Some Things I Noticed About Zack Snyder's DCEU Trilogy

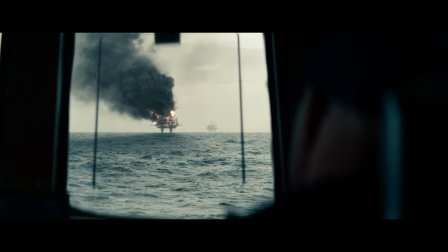(3:58)
Of course, the fire here isn't literally Kryptonian in nature,
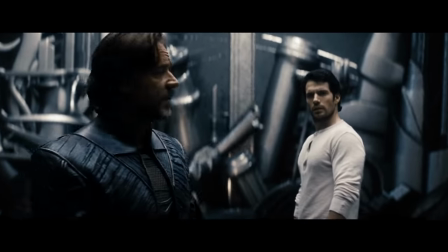(4:01)
but the destruction of Superman's home planet is explicitly stated to be the result of stripping the planet's natural resources,
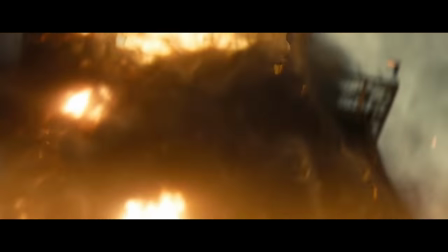(4:07)
so making Clark's first enemy in the movie a flaming oil rig seems to be a pretty clear thematic connection.
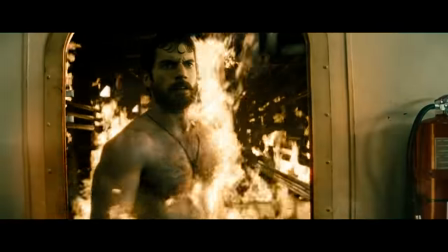(4:13)
But even though he burns with the power of Krypton, it's a messy rescue, and it's clear that things are still pretty far out of his control.
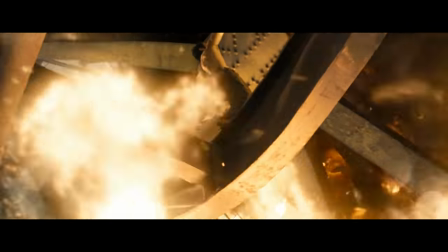(4:20)
Even when he's trying to help, he's surrounded by danger.
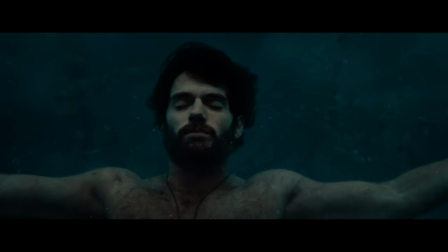(4:23)
So as the fire burns above him, Clark is safe-ish in the water below, and we get to the movie's first flashback.
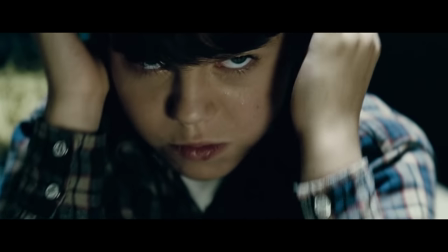(4:30)
This one in particular establishes how Clark relates to both fire and water.
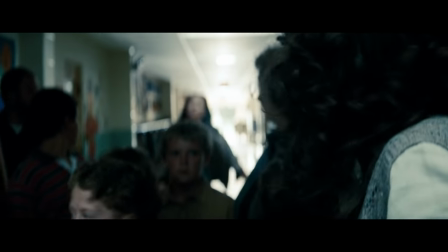(4:34)
He uses his heat vision, presumably for the first time, to isolate himself from the world after a frightening experience as a child.
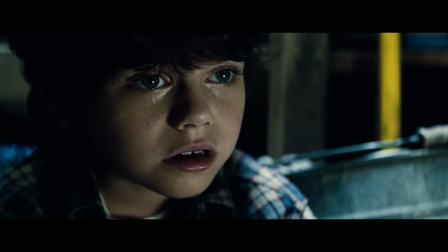(4:41)
He's an outcast and the world around him is an immense ocean that threatens to drown him.
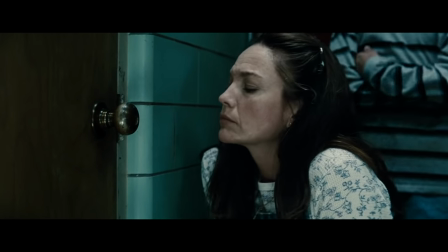(4:46) Just focus on my voice.
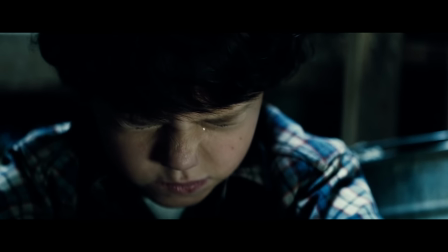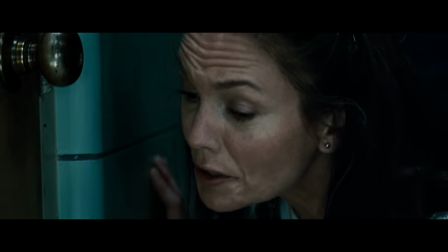(4:59) Can you see it?
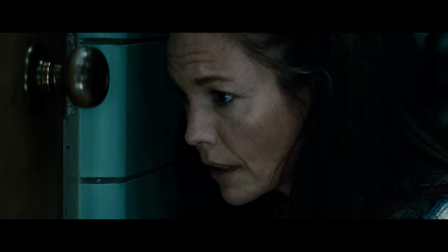(5:04) I see it. Then swim towards it, honey.
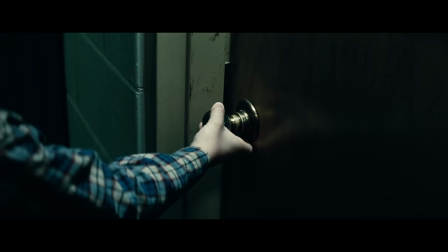(5:10)
Clark knows what drowning feels like, and it's just as dangerous to him as the fires of Krypton are to the people of Earth.
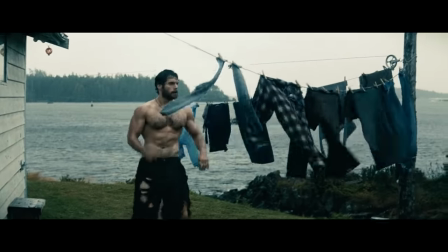(5:16)
And in the present, even when Clark returns to land, it's not even dry land.
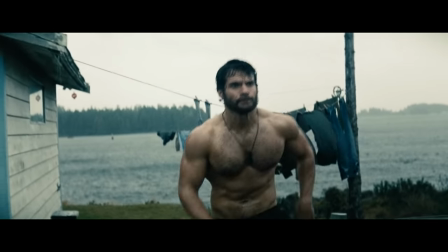(5:21)
Following the ordeal on the oil rig, he finds himself in a rainy seaside town where all of his alien strength is of absolutely no use,
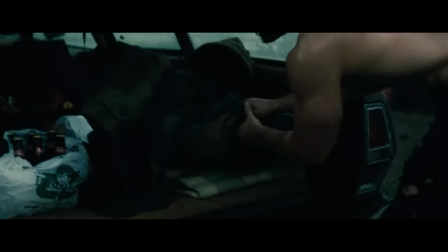(5:28)
and the only way for him to get dry clothes is to steal them. This sequence leads us to the movie's second flashback,
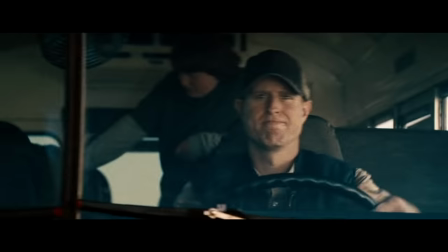(5:34)
where a bullying incident aboard a school bus is punctuated by the bus veering off a bridge and plunging into a river.
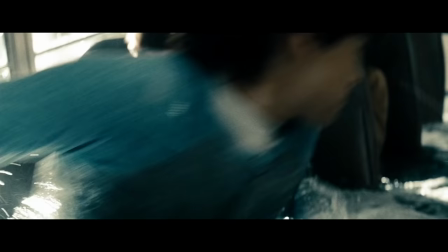(5:41)
The movie directly connects Clark's anxiety about the immense ocean of the world with actual physical danger here, and it provides an opportunity for him to overcome it.
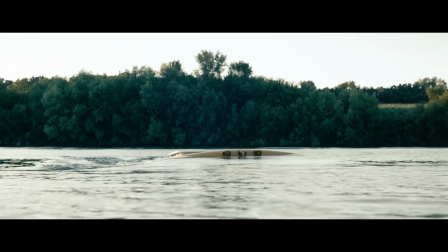(5:49)
Clark pulling himself and his classmates out of the water also signals the start of his journey to Superman,
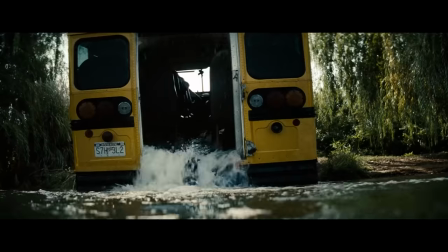(5:55)
which his father Jor-El hopes will mean bringing the people of Earth with him into the sun.
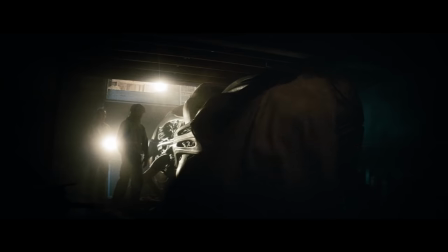(6:00)
After learning about his alien origins, the movie returns to the present,
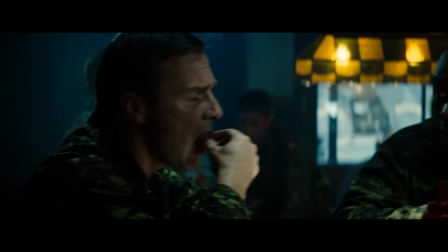(6:03)
where Clark has taken a job at a truck stop bar and overhears a couple of soldiers talking about a mysterious anomalous object found up north.
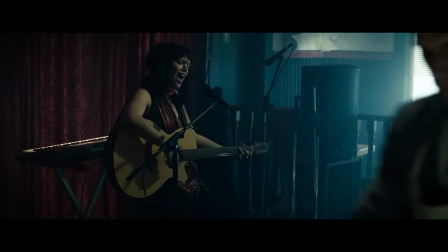(6:11)
Even if we couldn't guess that it's Kryptonian in origin, Alice in Crow's cover of Ring of Fire playing in the background should clue us in.
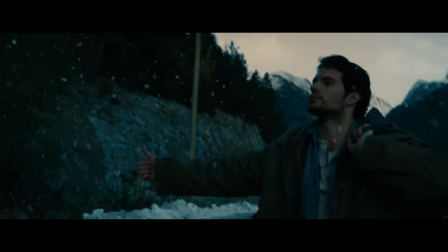(6:17)
When Clark heads to an arctic military base to investigate, we're also introduced to intrepid reporter Lois Lane,
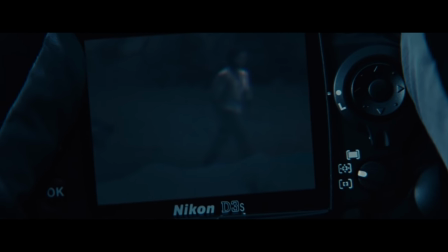(6:24)
who spots Clark moving cryptid-like towards what we learn is a crashed Kryptonian ship buried deep in the ice.
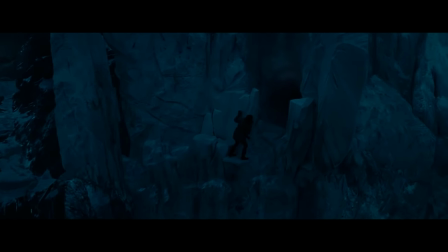(6:31)
Lois follows Clark into the ship, and although we know Clark is safe, Lois doesn't, only seeing the scars of his fiery heat vision.
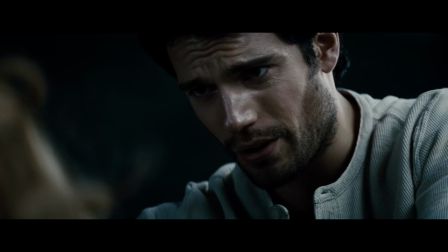(6:39)
It turns out that his ability can also be used to help though, and Clark uses it to cauterize a wound caused by a Kryptonian sentry drone.
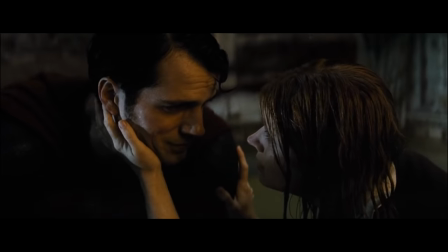(6:47)
This isn't really a huge moment in the movie, but as the series goes on, it becomes pretty clear how much of Superman's humanity is tied to his relationship with Lois.
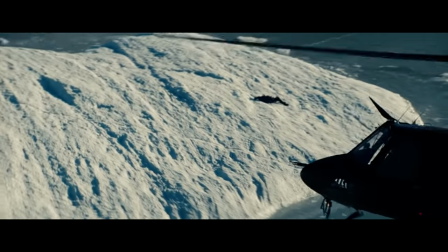(6:55)
After helping her, Clark takes the ship and deposits Lois on an ice floe before investigating it further,
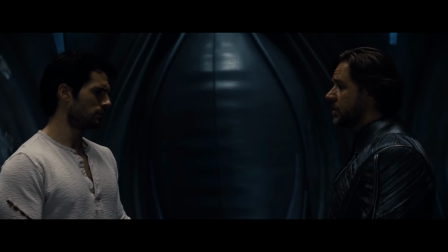(7:00)
and meets a digital ghost of Jor-El, who explains Clark's nature as a child of two worlds,
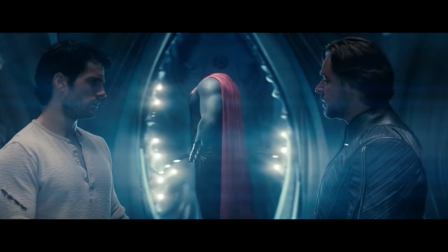(7:06)
and gives him his suit, which represents this synthesis.
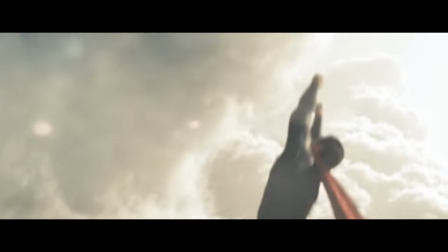(7:09)
The subsequent first flight sequence visually demonstrates the potential of combining both fire and water, sun and ice, red and blue, into the Superman character.
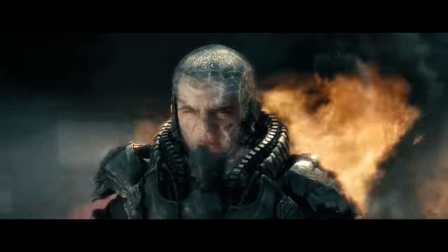(7:18)
After this sequence, the movie transitions from focusing on the water motif to focusing on fire, as General Zod arrives and the Kryptonian threat becomes more tangible.
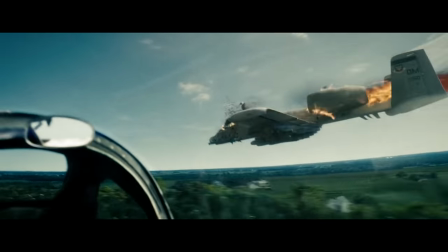(7:27)
And it's not just that the second half of the movie has more explosion-filled action sequences, though it does.
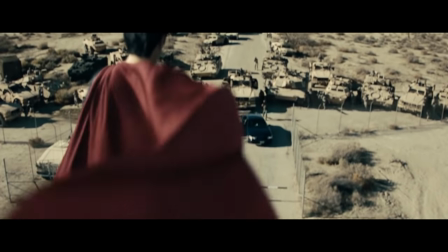(7:33)
When the alien Superman turns himself into the US government, he does so at a barren desert base, and when he surrenders himself to Zod,
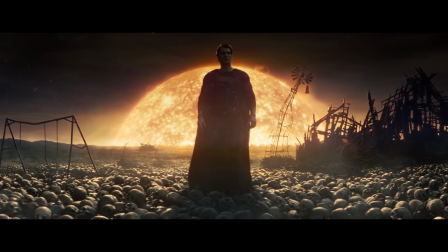(7:40)
the dreamy confrontation between the two shows the desolate fate that awaits Earth if Zod is allowed to resurrect Krypton there.
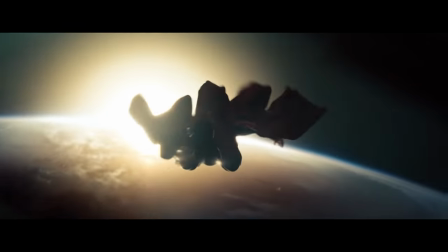(7:47)
Once the movie's third act begins, Superman has two major challenges.
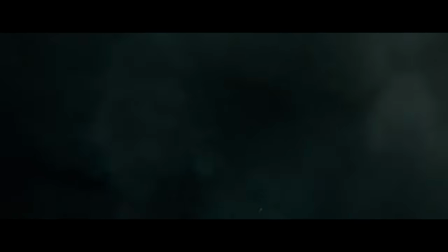(7:50)
The first is the Kryptonian's terraforming world engine, which has landed in the Indian Ocean and is belching smoke and fire into the air as it destroys the planet's natural beauty.
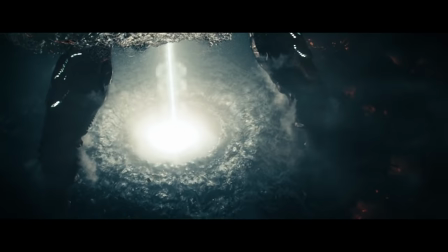(7:59)
This thematically serves as Clark's rematch against the oil rig from earlier in the movie.